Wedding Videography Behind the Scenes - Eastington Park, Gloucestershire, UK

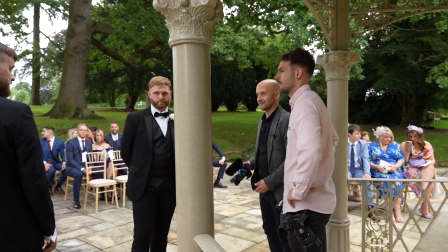(22:43) I think so. Yeah, I think that'd be nice, yeah. And then you can tap, yeah. How you feeling?
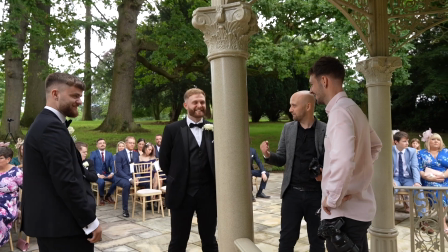(22:48) Nervous? Good man. That means it's important. That's right.
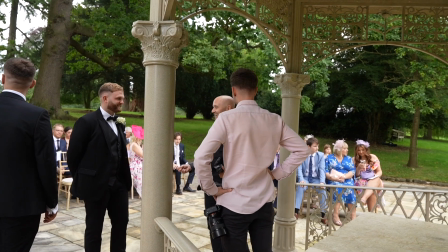(22:54) Once you're here and you're holding hands and that, it makes sense. It's just, yeah.
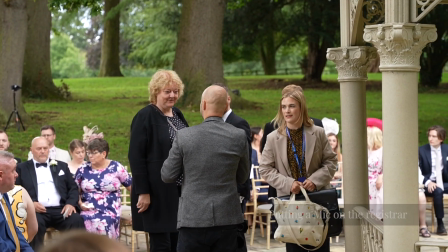(23:03) Who's giving can I please attach my recorder to you? Is that okay? Can you put it to the book?
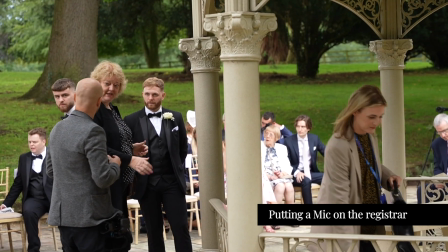(23:09) Is that right? Yeah. I'm going to hold a book. Is that Yeah. okay? Will you be going?
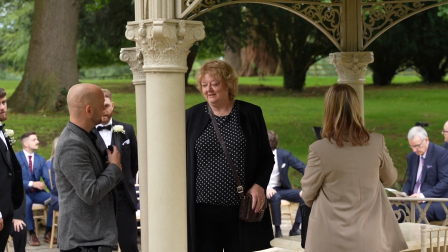(23:16) If it attaches to your lapel, it won't be noisy. Is that all right? Oh, thank you. You're my favourite.
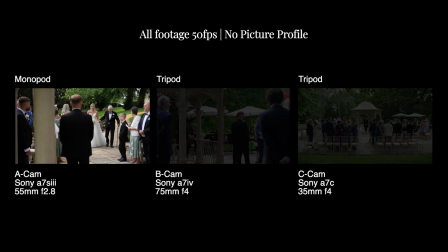(23:21)
So this was my initial setup for the ceremony. My A cam is on my monopod, and I'm using this to focus on the bride coming down the aisle.
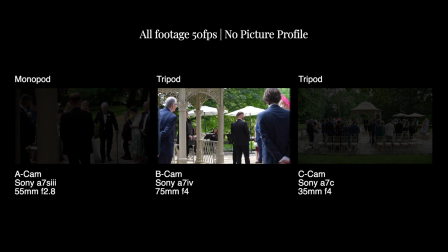(23:28)
I then have my B cam. I set this initially in this position here. My thought process was that I would be able to capture a nice clean shot of the groom once he's facing the bride. But as you can see, it's not quite the best composition. But the beauty of having a monopod that can stand on its own means I can leave it briefly unmanned
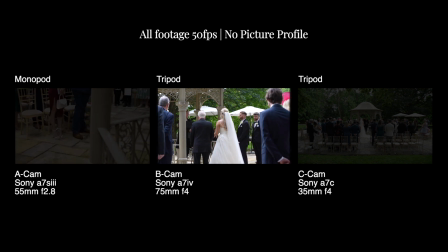(23:46)
and move over to my other cameras mid-ceremony to adjust them to how I need them to be.
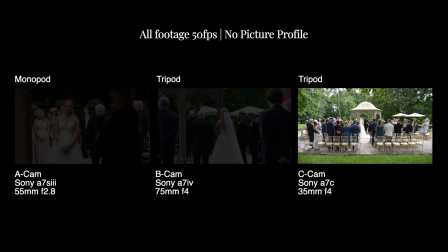(23:50)
My C cam is set up as a wide shot of the entire ceremony. This is a vital shot to have, especially as a solo shooter, because it gives you that freedom to move around to different cameras, because you have coverage of the entire event to cut back to at any moment during the edit.
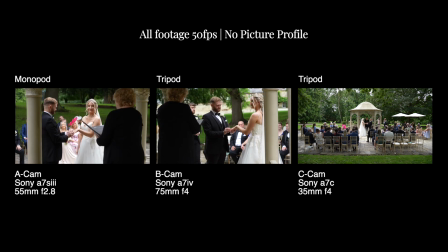(24:05)
Once the bride and groom were in position at the top of the aisle, I was able to move my cameras to make sure I had the best coverage of the event. My A cam was set as a shot of the bride, and my B cam was repositioned so it had the reverse shot of the groom, and my C cam remained exactly where it was,
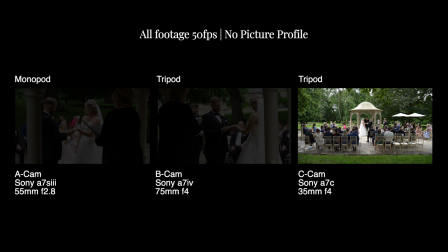(24:19)
a wide shot of the entire event.
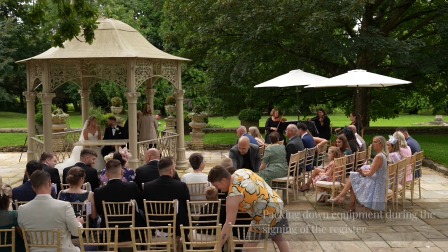(24:25) Well done, mate, that was brilliant.
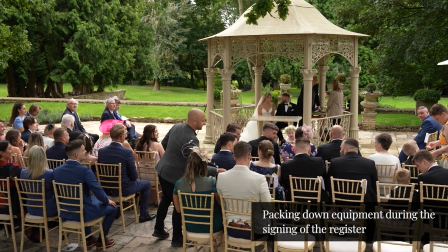(24:30) Can I just steal the microphone off you? Is that alright? Well read.
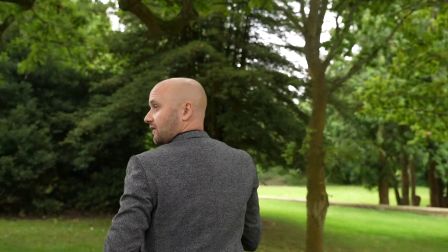(24:38)
So I'm going to pack away now while they're signing the register, so I'm good to go. Especially with it being outdoors, don't want to be leaving my cameras out.
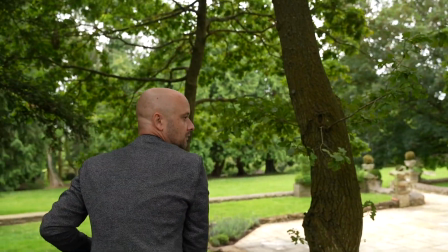(24:47) I don't bother, mate, no. They're going to do like a Dip kiss. on the.
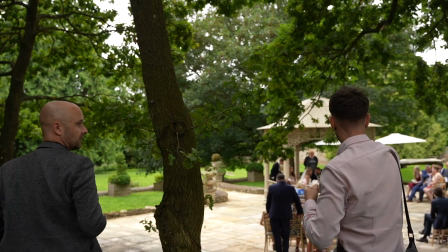(24:52) Where are you going to go for down the aisle?
When I do this signing, I'm going to ask if they're going to do it up that path or if they're planning Yes. to do it centrally so we know where to go.
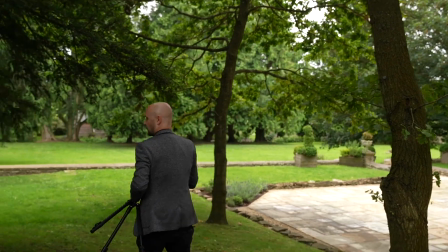(25:01) Yes, perfect. Cheers, Dan. Yeah, sound, mate.
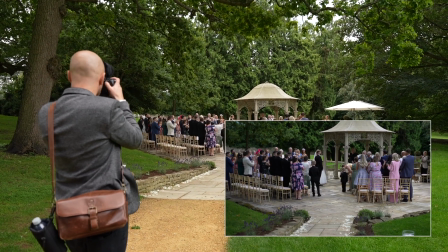(25:07)
With my equipment packed away, I always film the couple coming back down the aisle handheld.
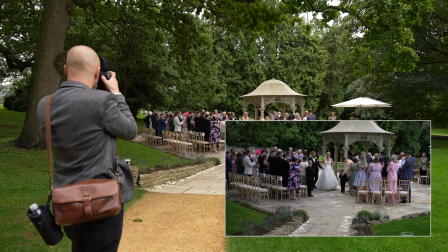(25:13)
I stay stationary for as long as possible, allowing the couple to walk towards me,
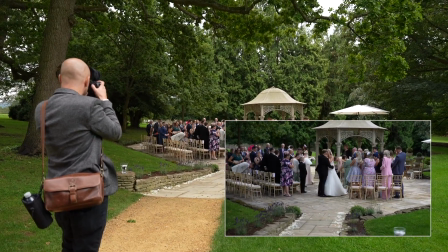(25:17)
and then I just move out of the way at the last moment. This would be the point where I fade to black during the ceremony film.
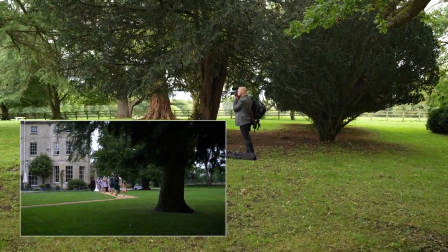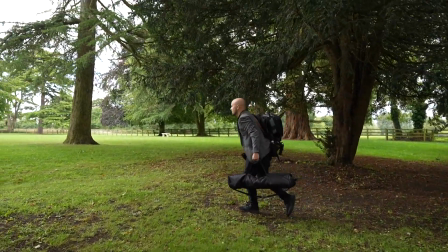(25:29)
It's really helpful to capture these transition moments where people are moving from one place to the next during the wedding.
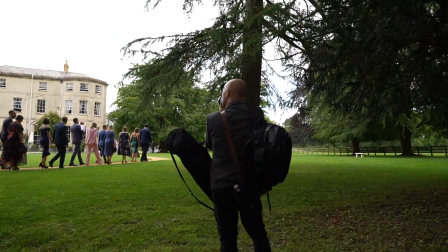(25:34)
They're really useful in the edit to show the change in location and time.
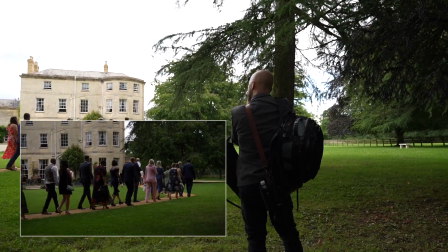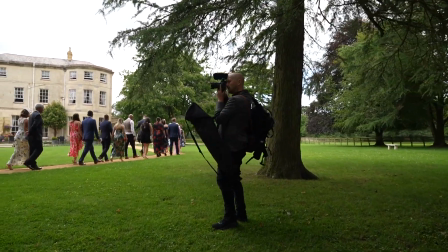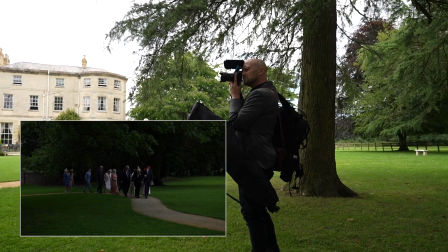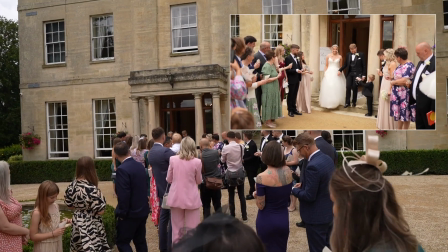(25:54)
For the confetti, similar to the walking down the aisle shot, I like to be stationary for as long as possible, allowing the couple to walk towards me.
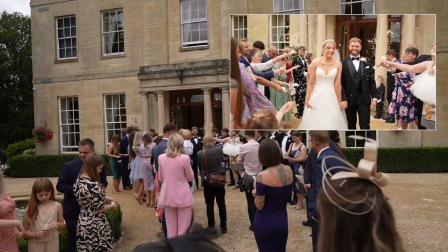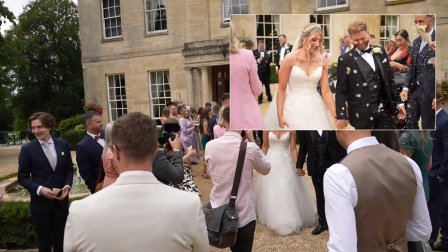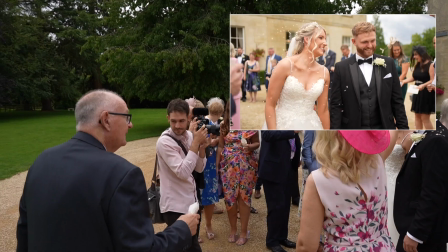Now is like a key moment to try and get as many shots of guests as possible as they start milling around, especially as we're outside and nice even light, to be fair. So I'm going to get in amongst it and try and get as many shots as I possibly can.